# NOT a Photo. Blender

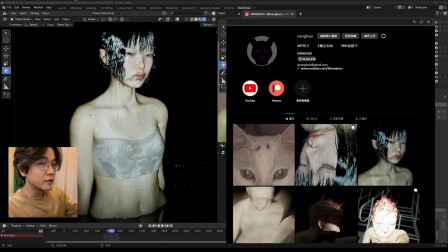[0:18]
Hi, welcome back to the channel. Today, let's talk about this piece of work that I did. It's about flash light photography style. I started doing this as a learning process. It's because I have watched a YouTube channel.
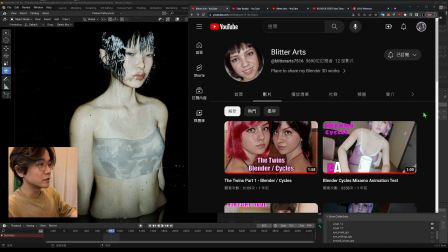[0:32]
This channel is very valuable and it's a very interesting channel.
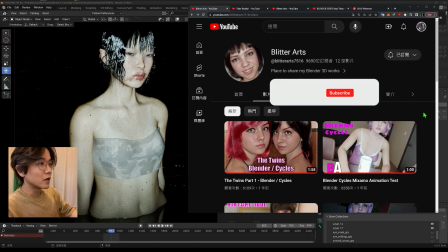[0:39]
And I suggest you guys can go subscribe it. And unfortunately, he didn't talk about so much like a detail how he do this.
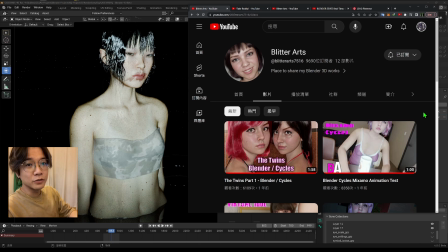[0:48]
It's just a bunch of experimental render using Blender. So that's why I'm here to share what I have learned by watching his render. And I hope it can help you to learn this as well. So now let's pick one of his render.
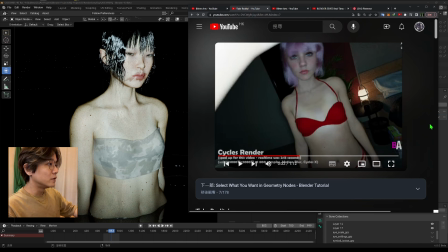[1:06]
By watching this, what I have learned first is about the character. So we will talk about the character and also the red eye.
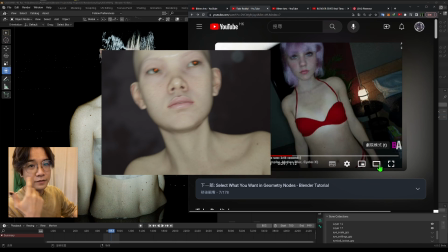[1:16]
In this kind of style, often we will have like the red eye so we can get more realistic.
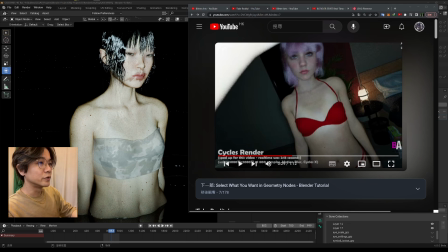[1:22]
And we will talk about the lighting, how do we mimic the flashlight lighting. And also the one most important thing is about the how do we mimic this darkness around the body
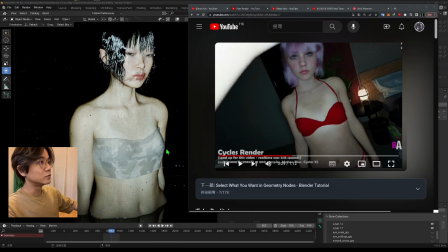[1:37]
when you have using the strong flashlight. Often we will get this result, like for this image as an example,
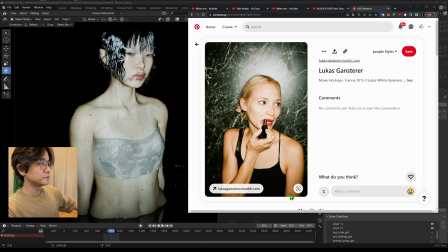[1:46]
you can see this like a corner will be darkened and also the color more saturated. So we will do that as well.
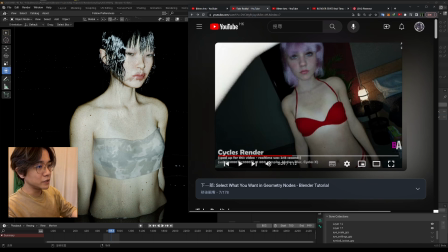[1:57]
Also, we will talk more about the character, about the skin detail, like a sunburn without the sunburn, and also some beauty spot on the body, and also like a freckles, so on. And also like a motion blur can give some realism as well.
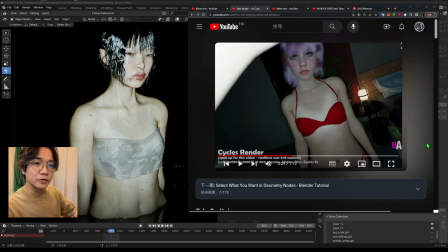[2:15]
So that's what we were going to talk about in this video. Okay, now let's take a look at my character and my file to see the detail of it.
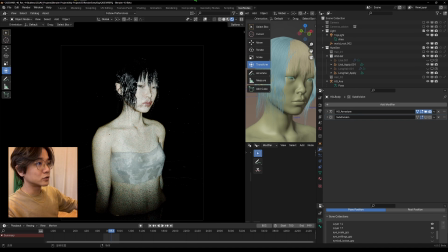[2:24]
So that is the character. Let's go to the EV so it can be faster.
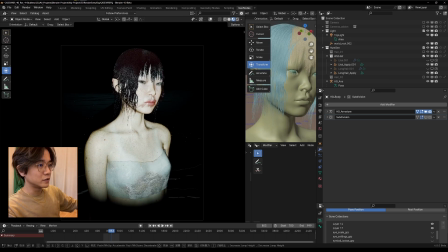[2:30]
You can see even in the EV, it looks quite nice.
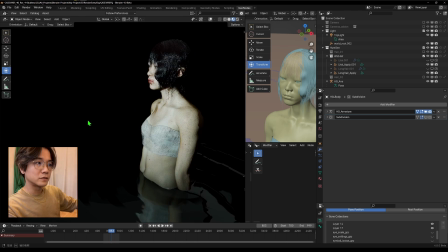[2:39]
Okay, and that's the one. And let's take off the water first so we can see the full body.
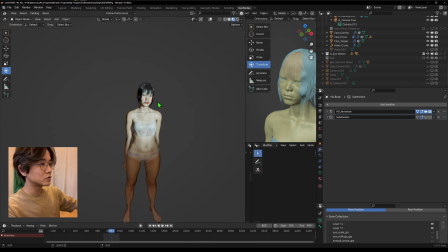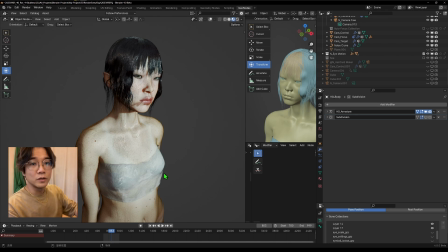[2:50]
So I made this character using human generator, and they have the newest version,
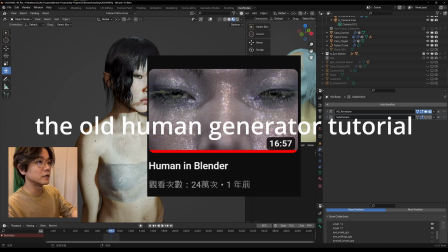[2:56]
and I will make a separate video talk about that in the detail. But right now I just give you like a quick look to see what is
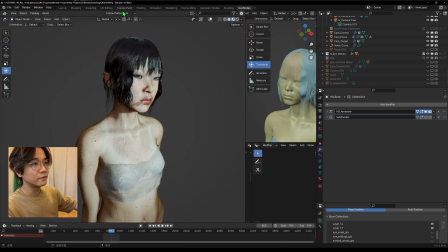[3:05]
the thing that is the most valuable for the new version of the human generator.
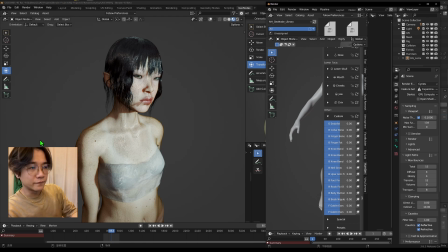[3:09]
About the character, one thing I think is very important is don't make your character too beautiful. If we take a look at his image,
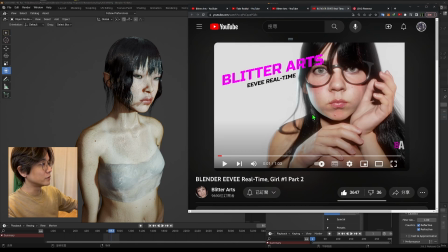[3:18]
we can see like some of his character is actually not that beautiful, like in terms of like a supermodel or high fantasy stuff. So you can make your character less perfect so that you can achieve some realism.
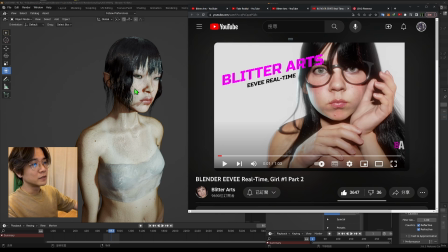[3:37]
For example, like if you see my character now, it's actually I think it's quite beautiful. That's because I have been working this too long. And I show you the earlier image of the same character,
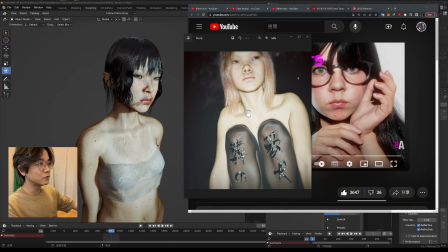[3:51]
you can see it's not as beautiful, but it's even more real.
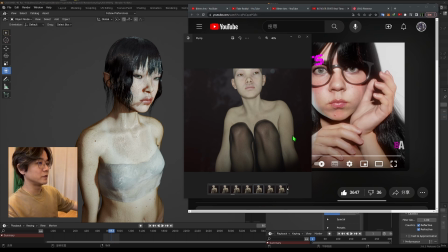[3:56]
And also the body type is even like have more body fat. So I think to achieve the realism, that's one thing we can think about.
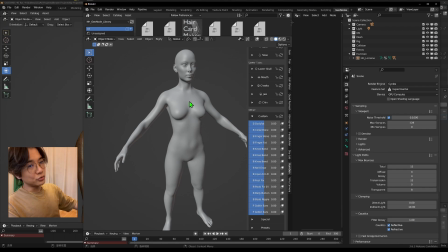[4:06]
In the new human generator, there is much more slider that you can control detail of your body or your face, so you can really make a very different character and even more realism.
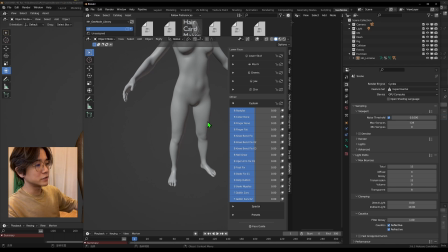[4:21]
But the best of it is you can save your blend shape to the slider.